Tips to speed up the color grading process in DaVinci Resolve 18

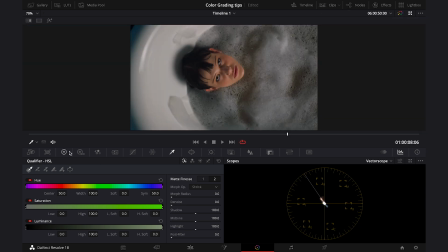So I'll use my gamma wheel, and look what happens when we change the tint of the shot quite dramatically.
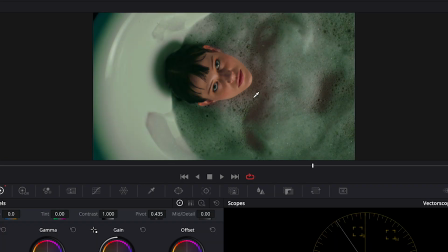The skin tones stay as they were before, which is great, but let's reset it and let's create something more subtle.
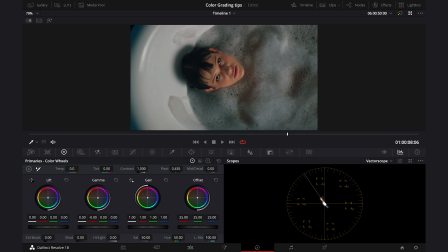So I'll just add a tiny bit of the blue to the shot, like this, and this is before and after. Looks great to me. And now I'll move to the note I've labeled as lighting, and here we will try to bring more attention to the protagonist,
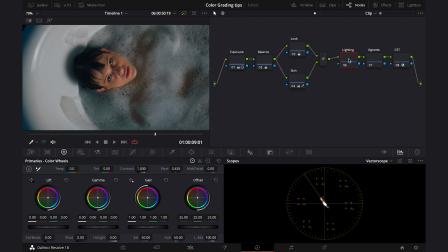as this is what most of the clips always need, and we will use some relighting techniques to do so. So first I'll grab a power window from here, the ellipse,
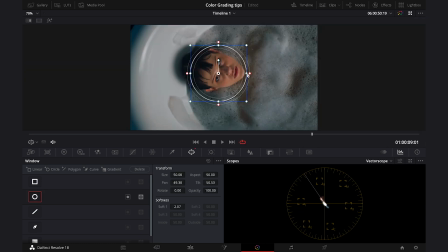and I'll place it over the face of the model, something like this. Then I'll go to the qualifier again and I want to grab only the brightest parts of the face. So let's turn the highlight on again and let's improve the selection with the sliders.
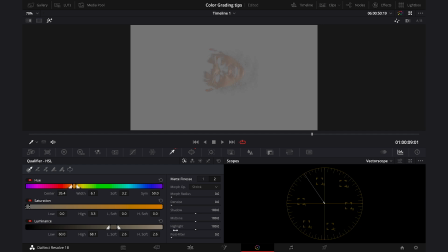Then let's denoise it.
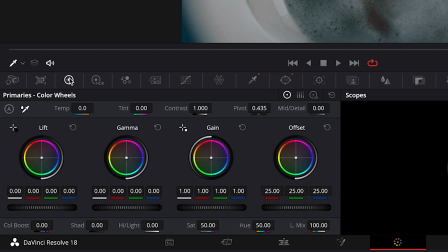all right and then I'll go to the wheels again and I can actually use the highlight slider to add a bit
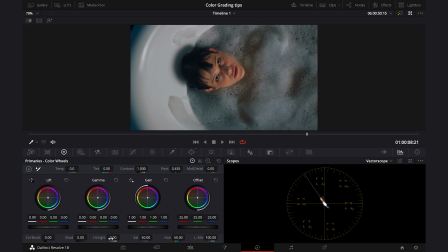more highlights on the face so let's push the highlights up here
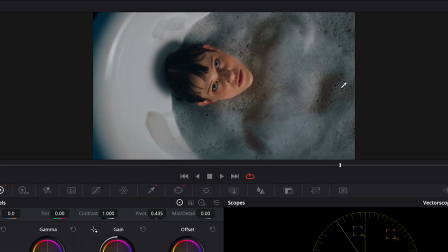just a bit of course and this is before and after so the face looks more sculpted now
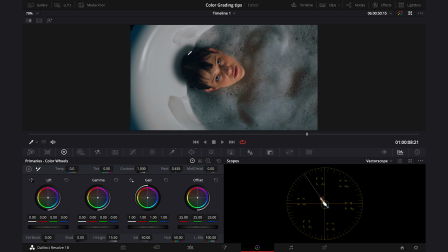and then my last step would be adding a vignette to bring even more attention to the protagonist So I'll click on my note, then I'll grab the ellipse again, and I will place it over the subject,
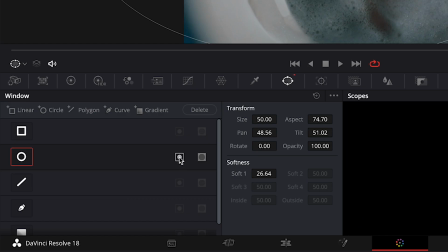then I will soften it a lot, and then I will reverse it so this way we will be modifying the outside of the ellipse, not the inside.
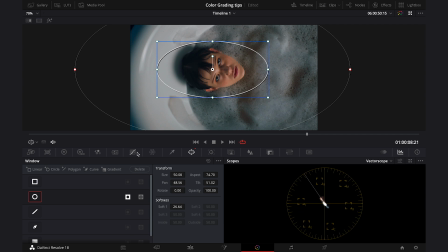And then let's go to maybe curves,
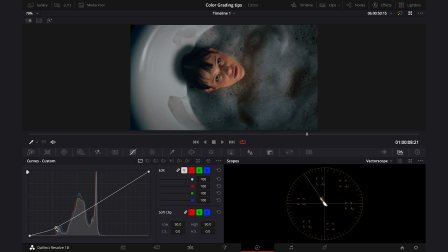and let's drag the white curve down a bit to decrease shadows around the model, like this.
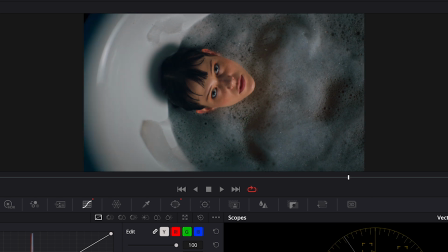and this is before and after. And now let's just see the final result full screen. Thanks so much for watching my videos guys, I hope that you like them. If you do, hit subscribe and feel free to leave a comment below. See you soon!